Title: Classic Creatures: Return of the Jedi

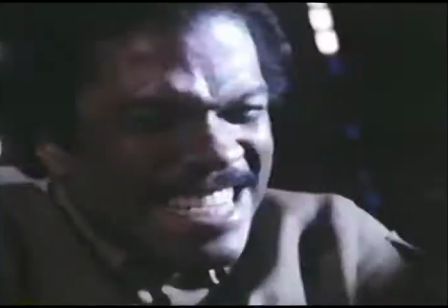(5:07)
As usual, at their side is Lando Calrissian with C-3PO and R2.
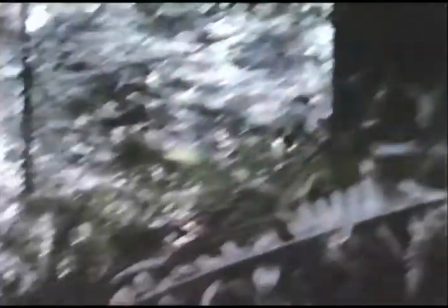(5:18)
But this time, in their battle against the Imperial Stormtroopers, they have a new and surprising band of allies, the Ewoks.
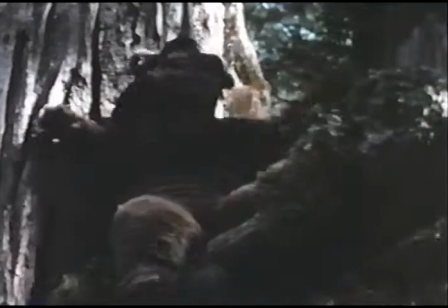(5:30)
From the filmmaker's imagination leaps a simple creature that provides not firepower, and not exactly manpower,
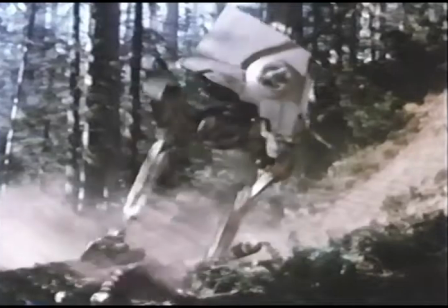(5:39)
but a teddy bear-like power sufficient enough to topple Vader's mighty forces.
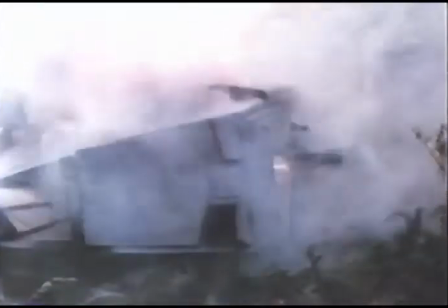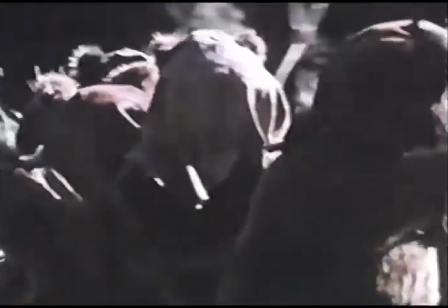(5:50)
Teddy bears. When George Lucas began to work on the Star Wars trilogy over 10 years ago, no one suspected that an endearing little creature, something like a teddy bear, would play such a large role in bringing about the defeat of the Empire. Not even George. Well, he always planned that the fateful battle against the technological might of Vader's forces would take place on and around the green moon of Endor. But he thought the inhabitants of that moon would be Wookiees, like Chewbacca, Chewie to his friends.
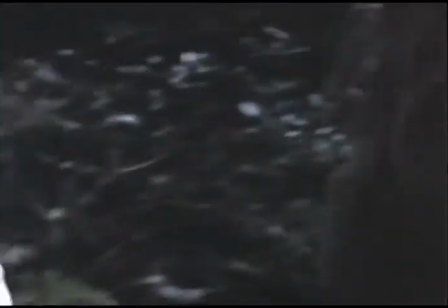(6:25)
But Chewie evolved into a sophisticated creature.
What, Chewie?
A co-pilot and a master mechanic.
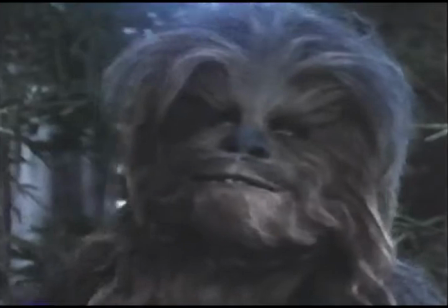(6:31)
He was no longer the primitive that Lucas wanted to crush the Empire. Chewie was too intelligent.
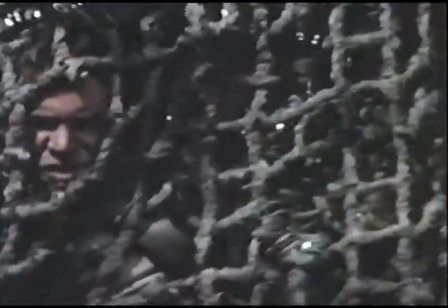(6:41)
Well, most of the time he was.
Chewie? Great. Always thinking with your stomach.
George had to develop another primitive. The original concept of the Ewok was that he'd be short and small, sort of a short version of a Wookiee. And Joe Johnston and Phil Tippett worked on designs. I think Nilo worked on the designs also of these small creatures. The original designs were much more human-like, little men. And I wanted to get away from it looking like a man in a furry suit.
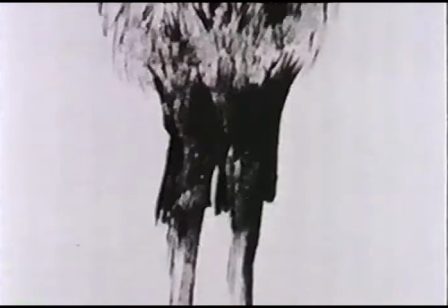(7:13)
I wanted it to be a creature unto itself. And in evolving that, more and more fur got put on, and the eyes got bigger,
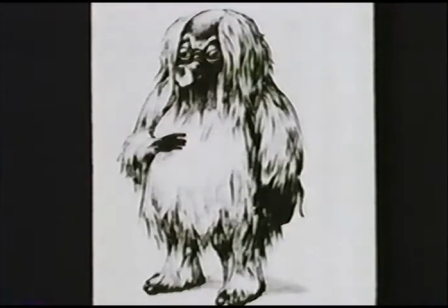(7:22)
and he became more animal-like.
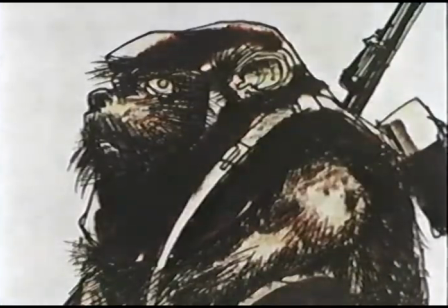(7:26)
And we realized that he was getting to be a very cute creature, a very teddy bear-like creature,
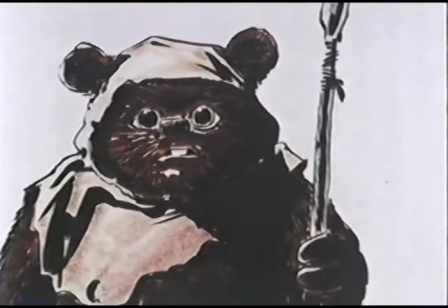(7:33)
which first we fought a great deal, but eventually we dared to be cute.
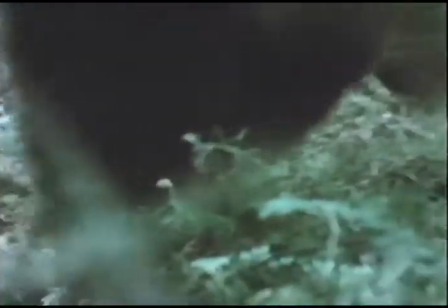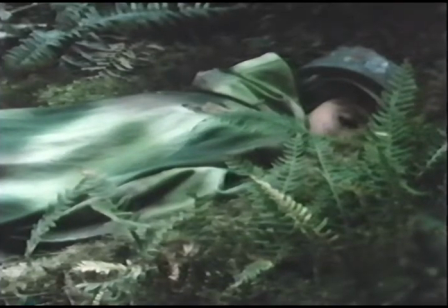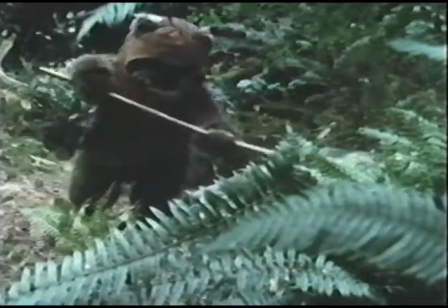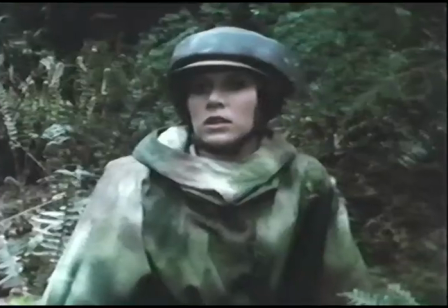(7:53)
There were 123 different sketches of Ewoks before the final design was chosen.
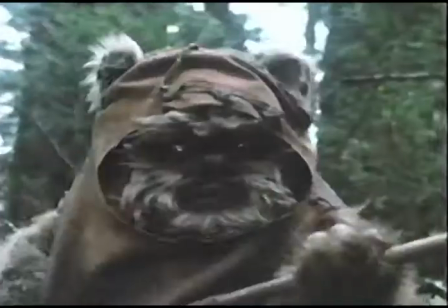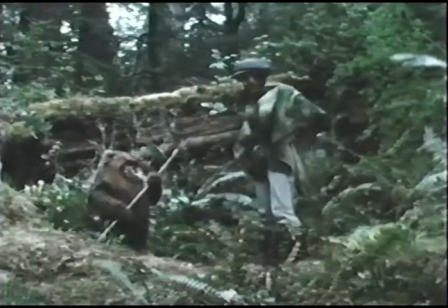(8:04)
Once physically defined, the Ewok had to have a language.
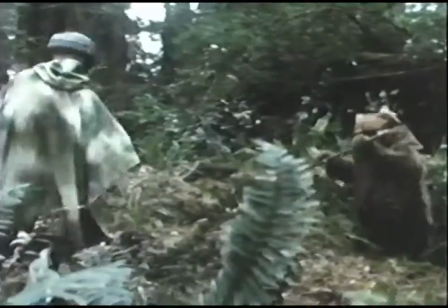(8:09)
Sound designer Ben Burtt experimented with several African and South Pacific languages before he established Ewokese.
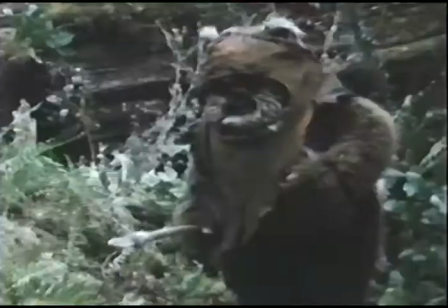(8:17) Chucha. Come on, sit down. I promise I won't hurt you.
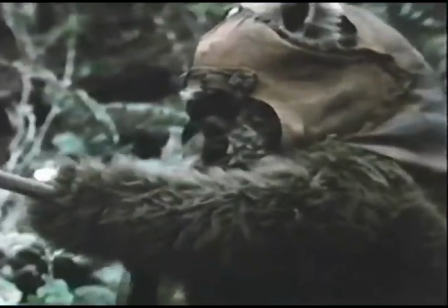(8:24) Now, come here. No. All right. You want something to eat?
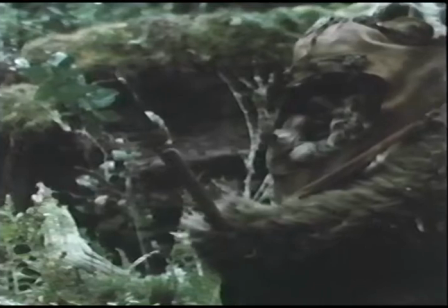(8:30)
Body language was equally important to the character of the Ewok.
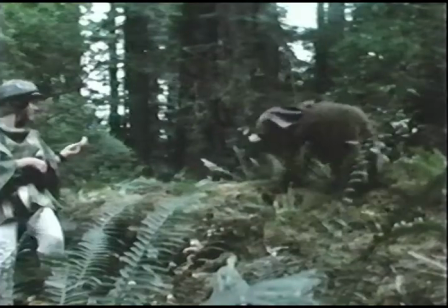(8:34)
It had to move as if it were still unspoiled by man's scientific advances, like an animal.
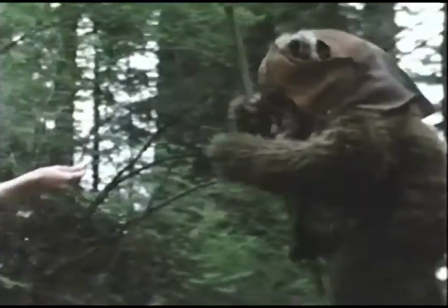(8:41) Come on.
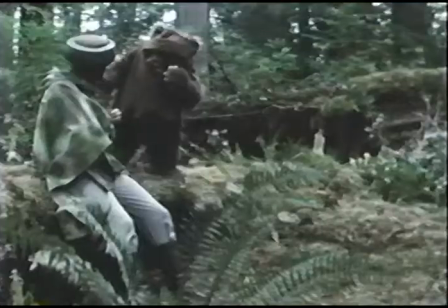(8:47) My feet.
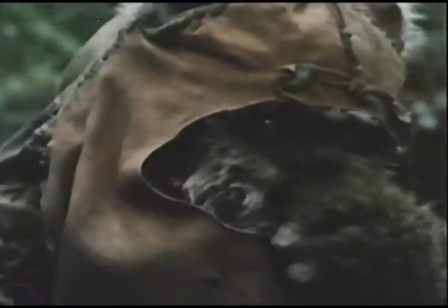(8:52)
Inside the Ewok suits are little people, dwarfs and midgets.
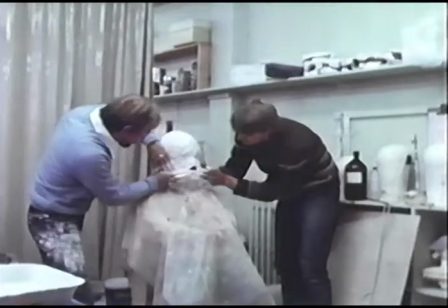(8:56)
Plaster masks were made of some of their heads and all of their hands and feet.
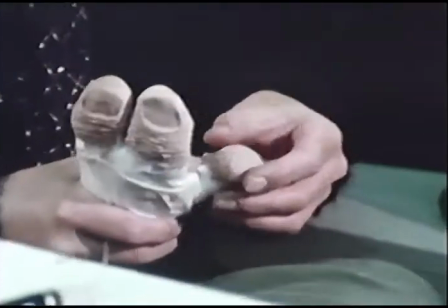(9:02)
Latex skin and fur transformed hands into Ewok paws.